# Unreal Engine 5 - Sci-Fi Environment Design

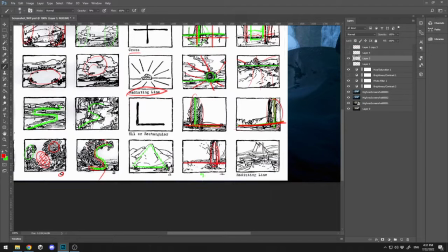We have the trees, we have the horizon line,
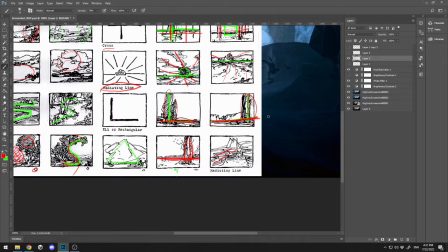and this is radiating lines because we have lines over here and going over there, going over there.
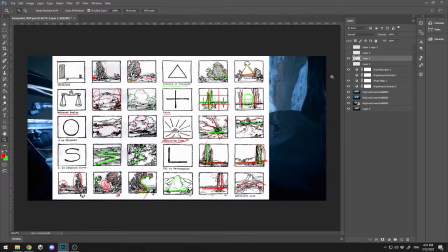All right, so those are a few compositions that I want to show you, and here a little bit more. The one that is very important, at least for me, is the rule of thirds, where you can place objects. For example, you can place objects in that part, in that part, in that part. If you want to give your viewer an accent of it, you can place your object over here, or you can place it on the crossing lines over here. And I'm going to show you what I did with the composition in my scene over here. But this is the rule of thirds which I used for my composition. Of course, you have golden triangles, golden spiral, which is one of the most famous in the traditional drawers. And you have a lot more diagonals. You have the cross that we've already talked about. You have a facial mass, V arrangements, the L style, the circle, the pyramid, the S curve. S curve is pretty good, I think. At least I use it a lot. And you have harmonious triangles, golden triangles, etc.
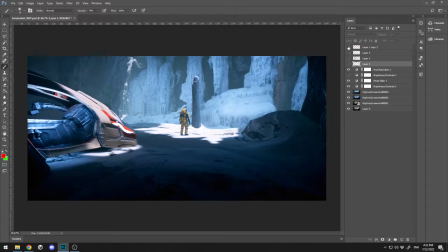So let me show you what I did with my composition. First, I placed my object over here in the center because I want the viewer's eye to go over there. The next thing is I've created point of interest, which is this tree. So my story is how this tree in this Arctic environment was alive one day, and maybe this is a biomass on another planet, not on planet Earth, and our cosmonaut is amazed by this. The next thing that you need to take in mind is that this tree, in order to grow, it needs light. So I place this tree in my light, and my light is going from above, from here. So our tree can grow up when it was alive, thanks to this lightning gap in our cave. And the next thing that I want to emphasize in the scene, the background is just a fulfillment in order to create this this icy rock environment. And the thing that you should keep in mind is that when you create such rock and maybe a cave, you need to leave some parts not with ice, because it looks more natural. Just like this, I left some stones without ice patches, and all those elements are from Quixel Megascans library, but you need to arrange them perfectly.
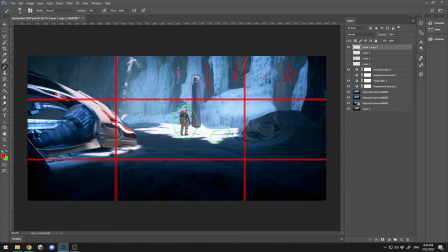And of course, I'm just creating those ice packs over here, clean, ice pack, clean, and I have a little pattern over here of creating ice and creating rocks.
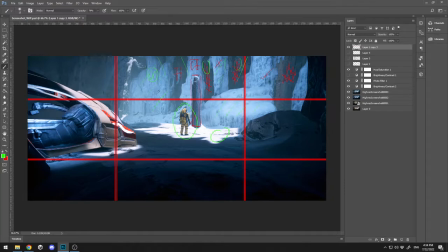And of course, I'm breaking the pattern over here with another ice because I want a little bit of difference. And here, let me just create one more layer. And here I just create a little thick ice, and the angle of it is, let me just show you the angle. The angle is just like that. I didn't want to have it straight 90 degrees because it's too boring. So I've created a little bit of an edge. Here at the far end, I put a little light over there in order to create this, this shine effect on my rock, like this is the end of our cave. All right, guys? So you gotta think a little bit of the composition before you start, but of course through the process you can get more and more ideas.
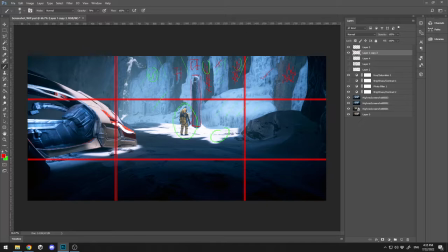The next thing, let me just get back here. So we've talked about our main character over here. We've talked about our story point, the tree over here on another planet, and we talk about the different things that I did with the background.
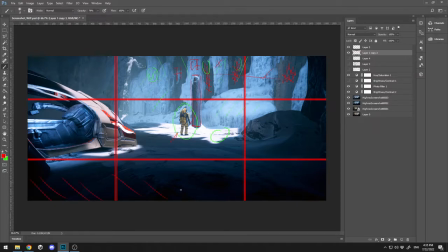I intentionally leave here at the bottom everything in dark black, because I want not to emphasize over here on this area, but you can see we have some ground elements, and I used vignette effect for this.
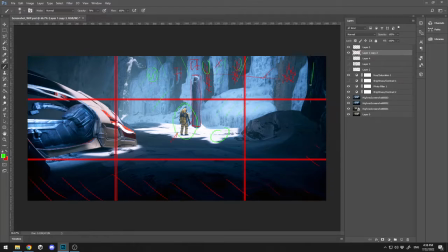And here I placed a little bit of rocks in order to create height in our scene, not to be super flat grounded, just like that. And the final thing that adds a little bit touch to our scene is our ship. So we have three elements that are our pinpoint in our scene. The first is the cosmonaut. The second is the story line of why this tree is there. And the third is the vehicle of our cosmonaut. So what is the purpose of the vehicle? Adding a little bit more to the story, how he get there, what is his vehicle, why is he here, is he from a sci-fi dimension, which is obviously is, because we don't have this modern vehicle in our world right now. And the other thing that it's pretty cool is I think about how to lighten up the vehicle. And I lit up the vehicle by creating a little gap hole. Let me just draw it, a little gap hole in the roof, and just put the lightning over our vehicle and just on the front of it, because it's looked like a little bit of dragon. This shape is like a little dragon with a jaw over here, and it's pretty nice shape, and I want to emphasize on it in order to get the feel of sci-fi vehicle. The other thing that I did is I've placed here a light which lighten up all the things inside, the interior, the steering wheel, etc. Because I want to show the audience that this is a functional vehicle, that it has some elements, some interior elements. So this was my thought process.
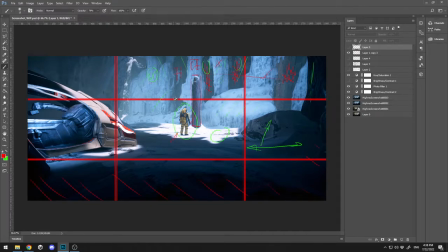So I used the rules of thirds, and I placed my main character over here in the center. I have a storyline with the tree. I have his vehicle over here, and I place the vehicle on the line, on the thirds over here.
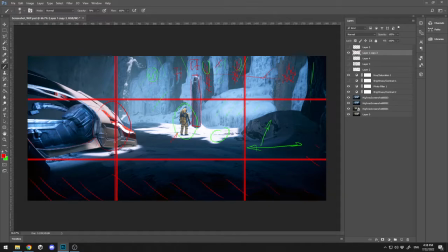I want to center it to that line in order to create this good effect. And that's it, guys. This is my thought process. Of course, it gets deeper and deeper when I think about it, why I should have, for example, here a little bit stagey eyes, just like that. I create a little bit of shapes like this. And this is just to break the silhouette of our scene. In order to create different shapes, we have here different shape, we have here different shape.
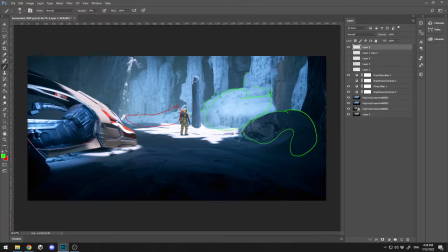I'm thinking always about shapes. We have here a different shape, all right? We have here a little bit of eyes. We have here a little bit of different shape, all right? We have a little small rocks over there beneath our ship.
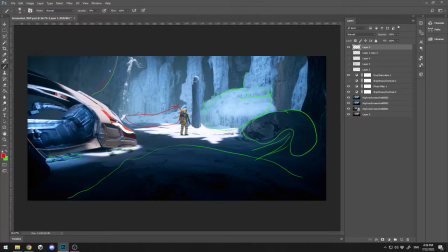We have a little bit of a level over here. So everything should add to the details. And another important thing is you need to keep the center clean, because if I place too much details, for example, over here, it's going to distract the viewer. And right now I have a little bit of detail, a little bit of frog showing under the snow, but in general, I want to keep fresh snow over here without much of details in order to emphasize on those two objects.
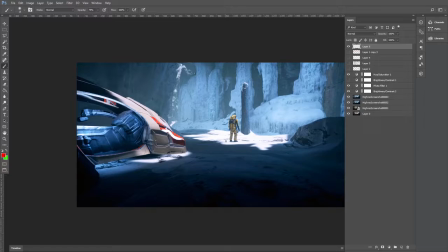So this is about lecture number 1, and this is how I got to the point of creating this one.
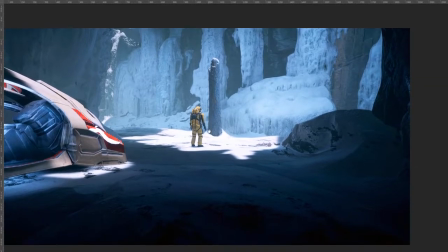And it turned out pretty good for the time that I've put.